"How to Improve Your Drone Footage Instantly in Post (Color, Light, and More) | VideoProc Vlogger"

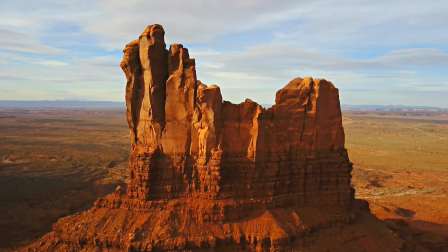0:00 Hello everyone, this is Carol. And today we are going to show you how to increase the sense of depth in your aerial footage.
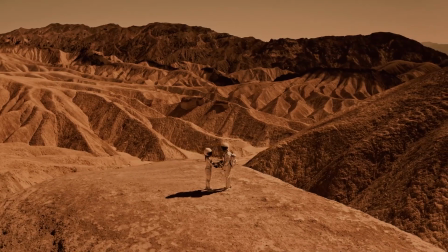0:08 So if you are interested in this topic, then keep watching.
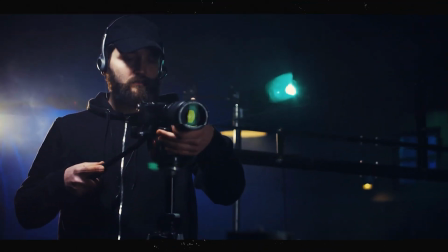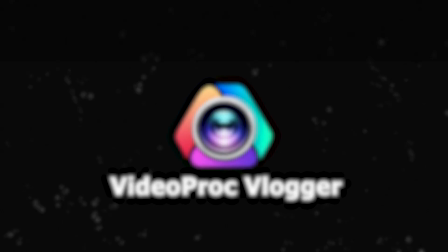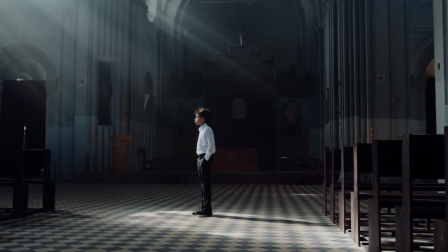0:26 As one of the most important factors which shape the image rendering effect,
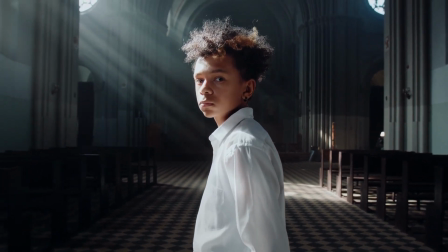0:32 layers is also an important element to make your video more cinematic.
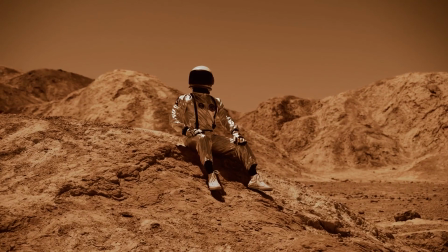0:37 Generally, when shooting scenery shots,
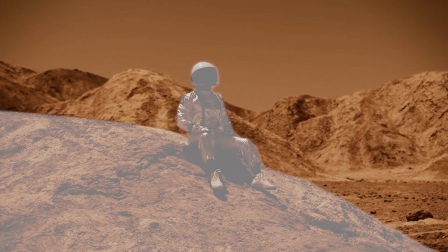0:40 the creators would usually divide the scene into close-ups, media shots, and long shots,
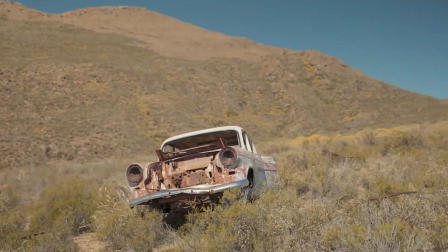0:47 because this can help highlight the depth of the image and give the image a great sense of layering.
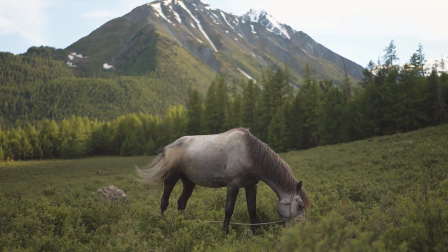0:54 When imitating these shots, apart from the composition in pre-shooting process,
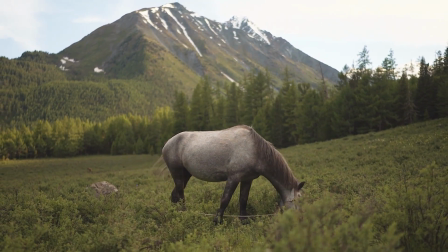0:59 we also need to focus on the post-editing to enhance the layering definition.
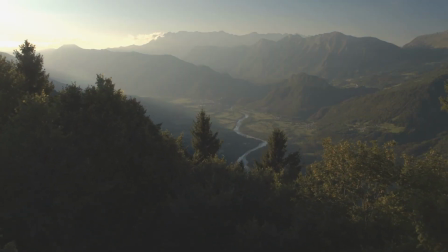1:07 Well, let's take a look at this example.
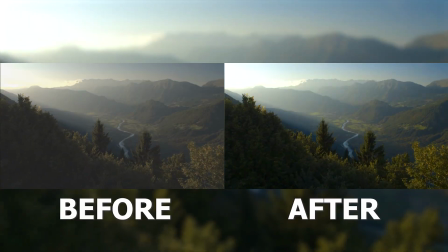1:09 Through working on the colors, we have made the edges between the close-ups, media, and long shots more visible.
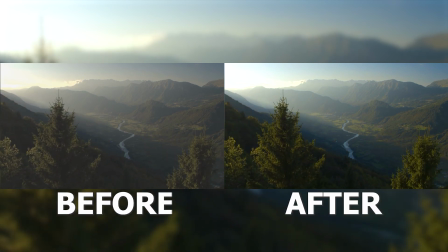1:18 Well, let me show you how to do it.
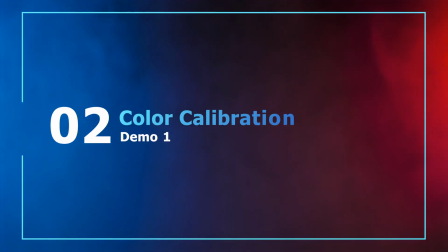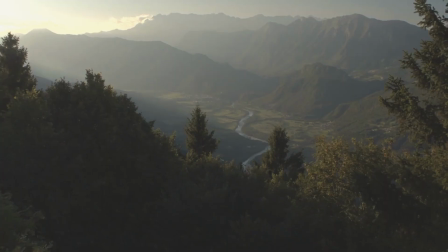1:26 First, let's take a look at the image. The composition of the image itself is not bad, and the structure in front and rear can be grouped into the woods in the front,
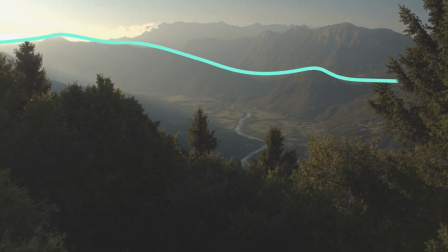1:37 the mountains, plains, and rivers in the mid-ground, and the mountains and sky in the distance. So, when we are mixing the colors,
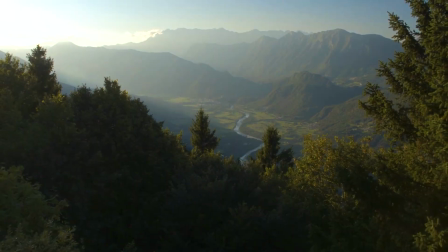1:47 we just need to focus on strengthening the depth between each layer based on the front and rear structure.
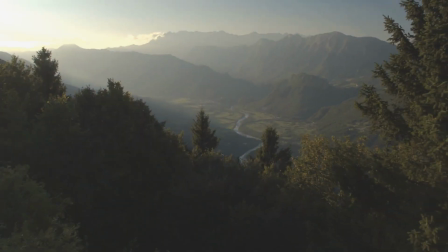1:54 We can see that the color of the whole image is pretty yellowish,
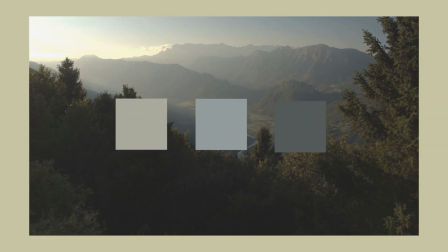1:59 which makes the sky that is supposed to be the blue look kind of grayish. And this combination makes the color of the sky approximate to that of the mountains.
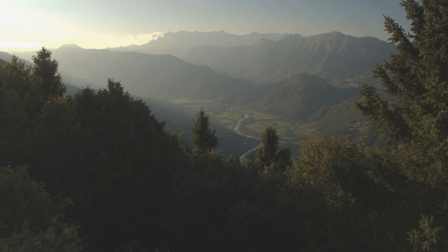2:11 At this point, the middle and long shots look pretty flat and boring, so we need to separate the sky from the picture.
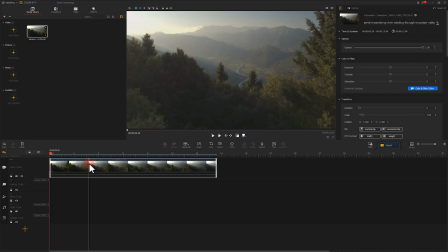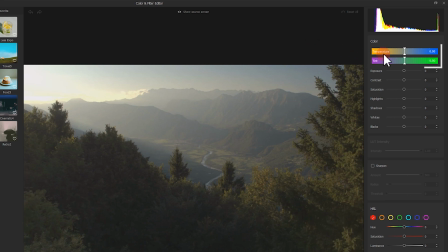2:27 Well, here we can strengthen the blue color of the sky. And that is to adjust the color temperature a little to the right.
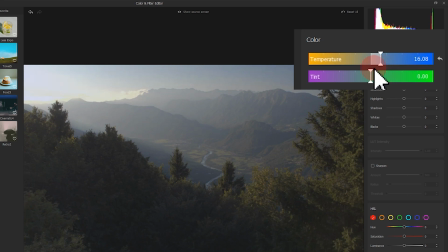2:37 Well, this is pretty much it.
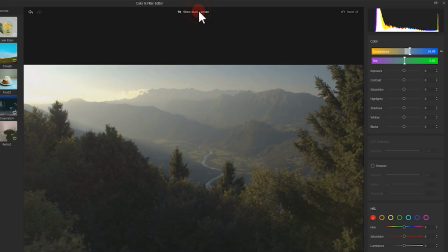2:42 It looks much better now. Let's look at the picture again. You can see that the highlights of the picture is so bright that there is little details shown in this area.
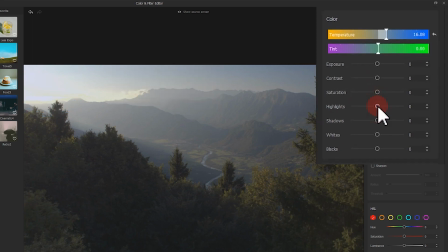2:57 So we come to the highlights and put them down a little bit. Well, that's much better.
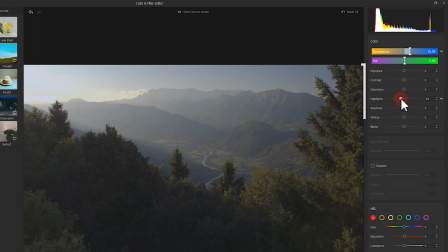3:05 Now after we lower the highlight area, the sky and the mountains are blurred again. And since the brightness contrast between the mountains and the sky is still quite obvious, we can correct it by increasing the whites and decreasing the blacks and the darkness. Thus, first adjust the white.
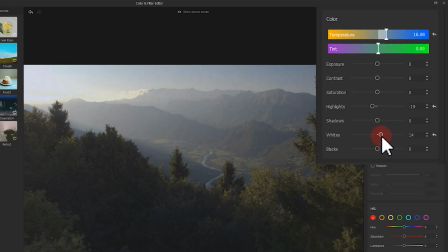Then lower the black a little bit. And then the dark part.
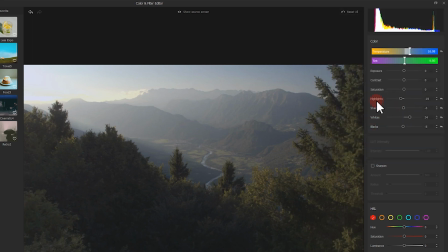3:44 What I have done so far is just some light adjustment, but that has drawn out the distinct layers between the near, media, and long views of the picture. But at the same time, here comes a small problem, and that is the picture looks a little too bright.
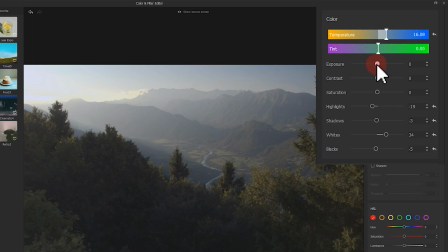4:03 So let's reduce the exposure a little. That's pretty much it.